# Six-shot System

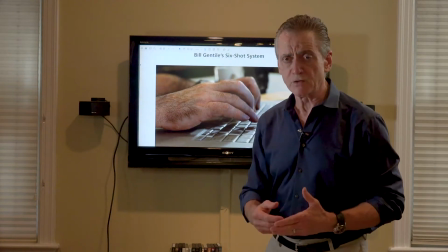(0:02)
I want to share with you a system that I helped build that will assist you in acquiring the raw materials,
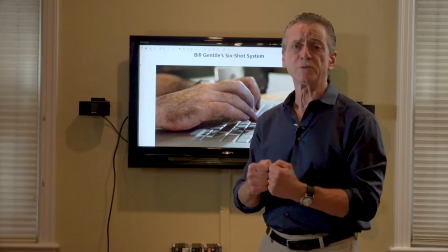(0:10)
the visuals and the sound that you need to build your own story from beginning to middle and end.
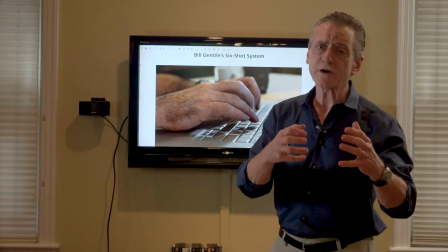(0:16)
It's called the 6-shot system, okay? Try to remember that the best scripts,
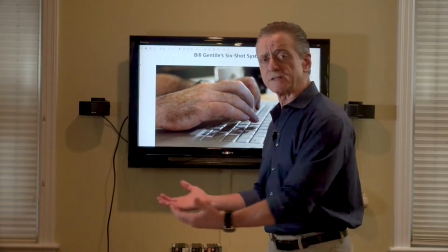(0:23)
the best stories are not just information that's collected and dumped on the heads of an audience, okay?
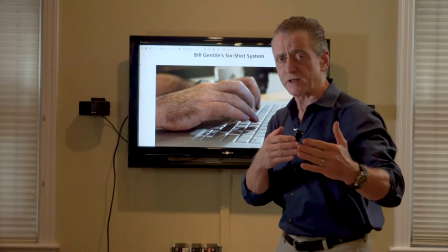(0:28)
The best stories are actually conversations with an audience. You ask a question with a certain amount of information and then you give the answer.
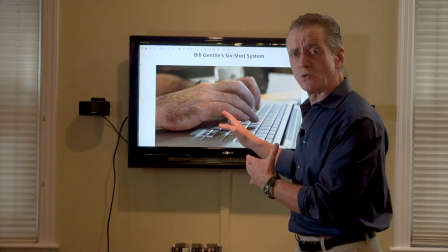(0:37)
You ask another question and then you give an answer. In this case, we're talking about a visual question and answer session, a visual conversation with an audience.
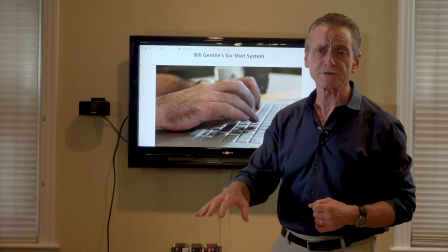(0:46)
So in this case, for example, and I'll run you through this thing and you'll have access to this thing because you'll have access to it because we're going to distribute
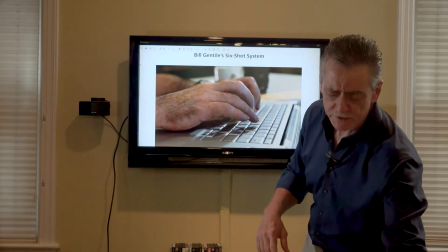(0:54)
portions of this manual to you.
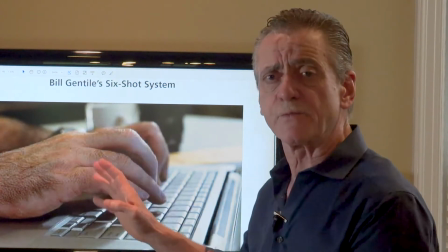(0:57)
But so this picture here is the first shot of the 6-shot system.
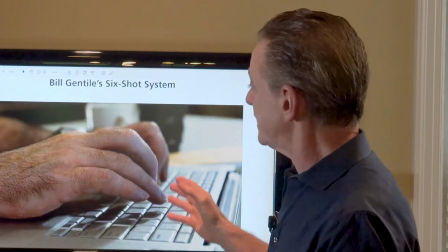(1:04)
And it's an example of the 6-shot system. So what do we see? We see a hand. It's apparently a man's hand.
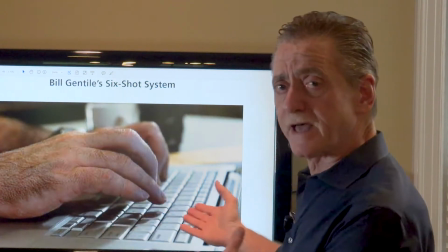(1:10)
So there's some information there. The man's hand is on a computer a keyboard.
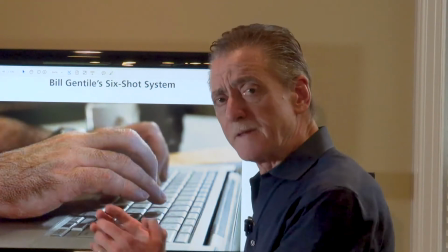(1:16)
But there's not much more information. In other words, it raises as many questions as it does give answers.
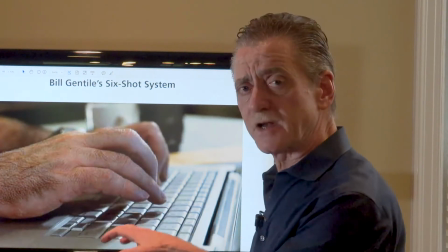(1:22)
So if this is a question, just these hands on a keyboard, what would the obvious answer be?
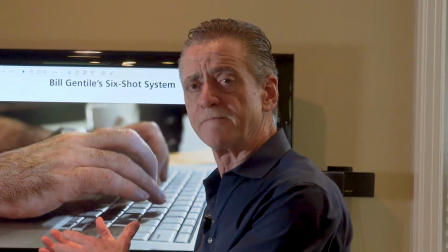(1:26)
What would the obvious answer to this visual question be? For those of you who are thinking it's a face, well, you're probably right.
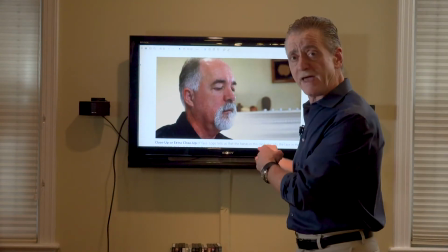(1:35)
There's the answer. Now, logic would tell us that the hands that we saw in the first clip belong to this person whose close-up we're seeing here.
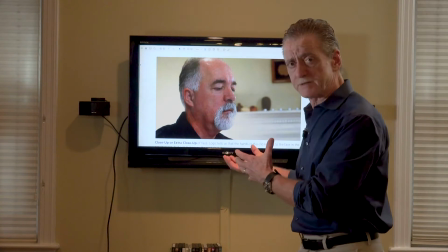(1:44)
But we can't confirm that. We still don't, I mean, we see a set of hands, we see a face, but we're not entirely sure,
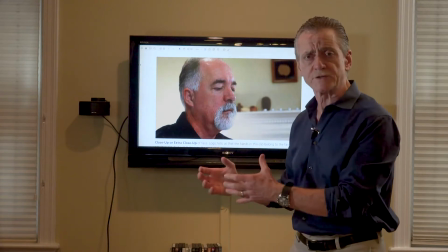(1:50)
you know, where this person is, what he's doing, what he's writing, why he's writing this.
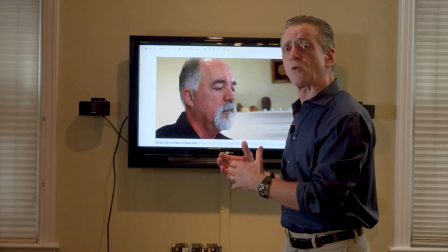(1:55)
So again, it raises more questions than it gives answers.
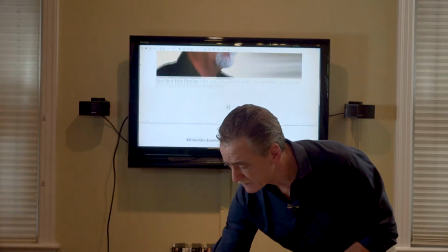(1:59)
So the next clip in this series is going to be this medium shot.
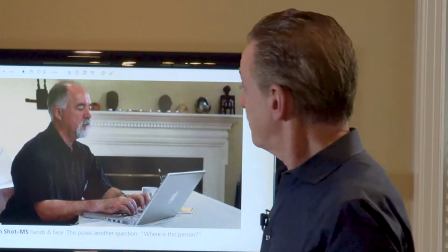(2:07)
It's confirmation that that set of hands belongs to this face, and we see that there's a fireplace back there. We see that it's probably someone's living room, okay? So, but still, we don't know where he is.
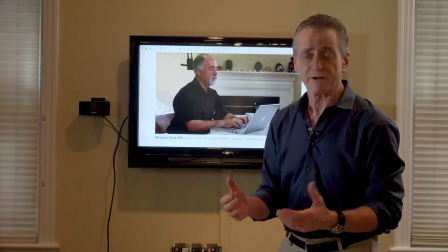(2:20)
We don't know the broader context. We don't know what he's writing, okay? So that's the third shot.
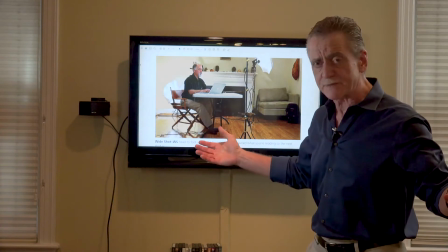(2:27)
It does appear to be somebody's living room, and we can see it's kind of like set up as a studio now, okay? So we have a wide shot here.
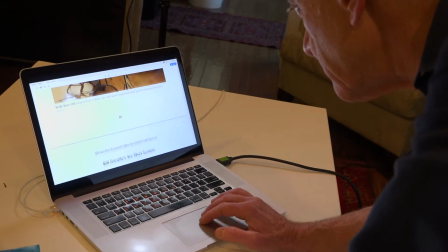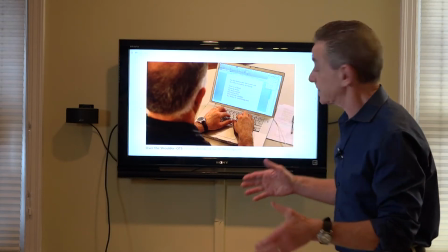(2:40)
So finally now we can actually see what this guy is doing.
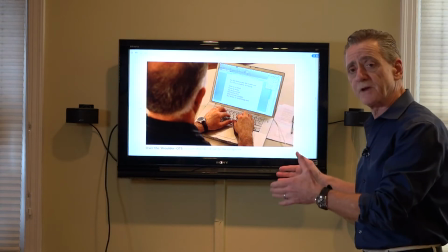(2:44)
We can actually see what he's writing, and we haven't been able to see that until now.
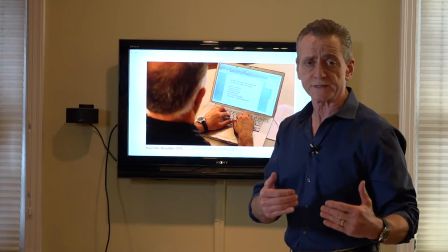(2:48)
We were almost through with the 6-shot system, and as I said when we started this module,
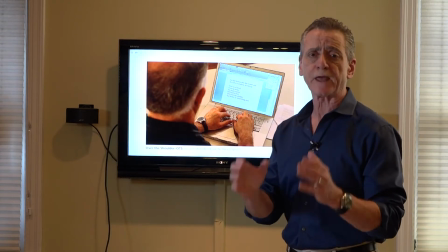(2:55)
this system is designed to help you acquire the raw materials,
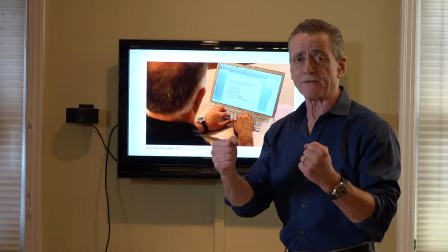(3:00)
which of course are the images and the sound you need to build your story.
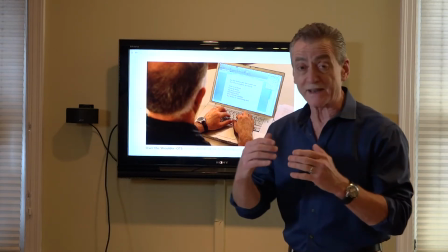(3:04)
Okay, and it's a series of questions and answers.
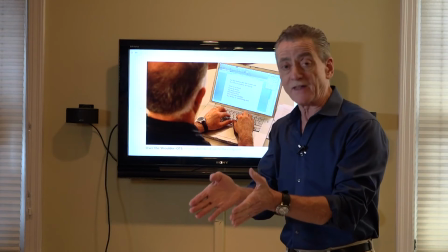(3:08)
It's you pose visual questions and you give answers, and this is one of the key answers we've been waiting for all this time.
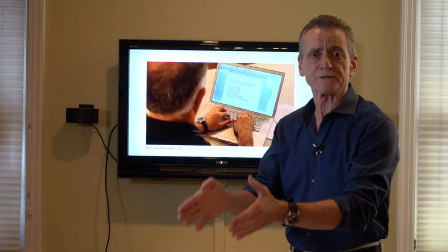(3:16)
And the answer is, this is what he's writing. We know this is the same person.
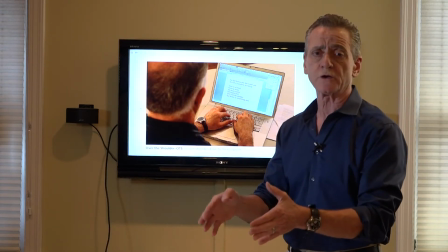(3:21)
We're looking over his shoulder. It's an over-the-shoulder shot.
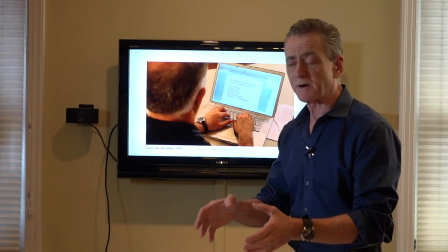(3:23)
We see these hands, this face, this body belongs to that computer, and we can see what this guy is actually writing.
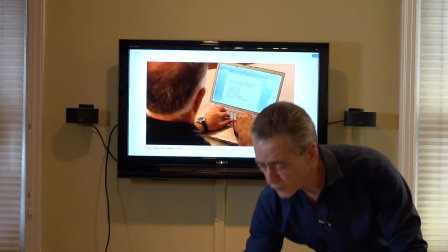(3:30)
Okay, this takes us to
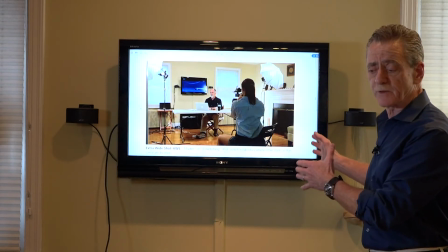(3:38)
this extra wide shot. Okay, you see the extra wide shot, and this is called actually a master shot or an establishing shot.
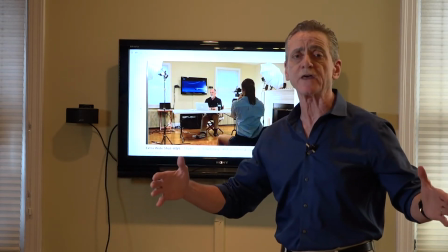(3:46)
Why? Because in this shot you can see everything that's involved in this scene.
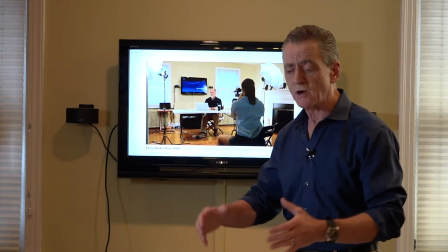(3:52)
All right, you can see the guy here, you can see his computer, you see the mantle there, we see these production lights around, and
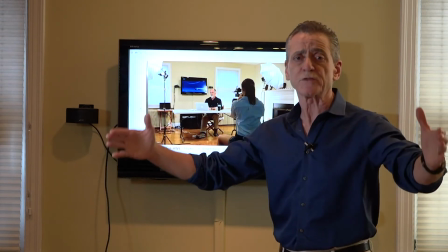(4:00)
you use this to kind of put this whole scene together after you're finished shooting
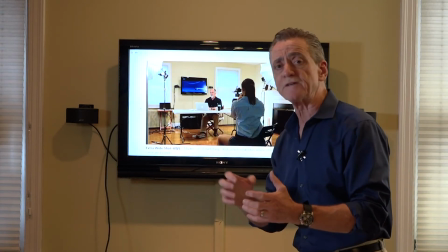(4:06)
your main characters and shooting all the visually defining characteristics in the scene.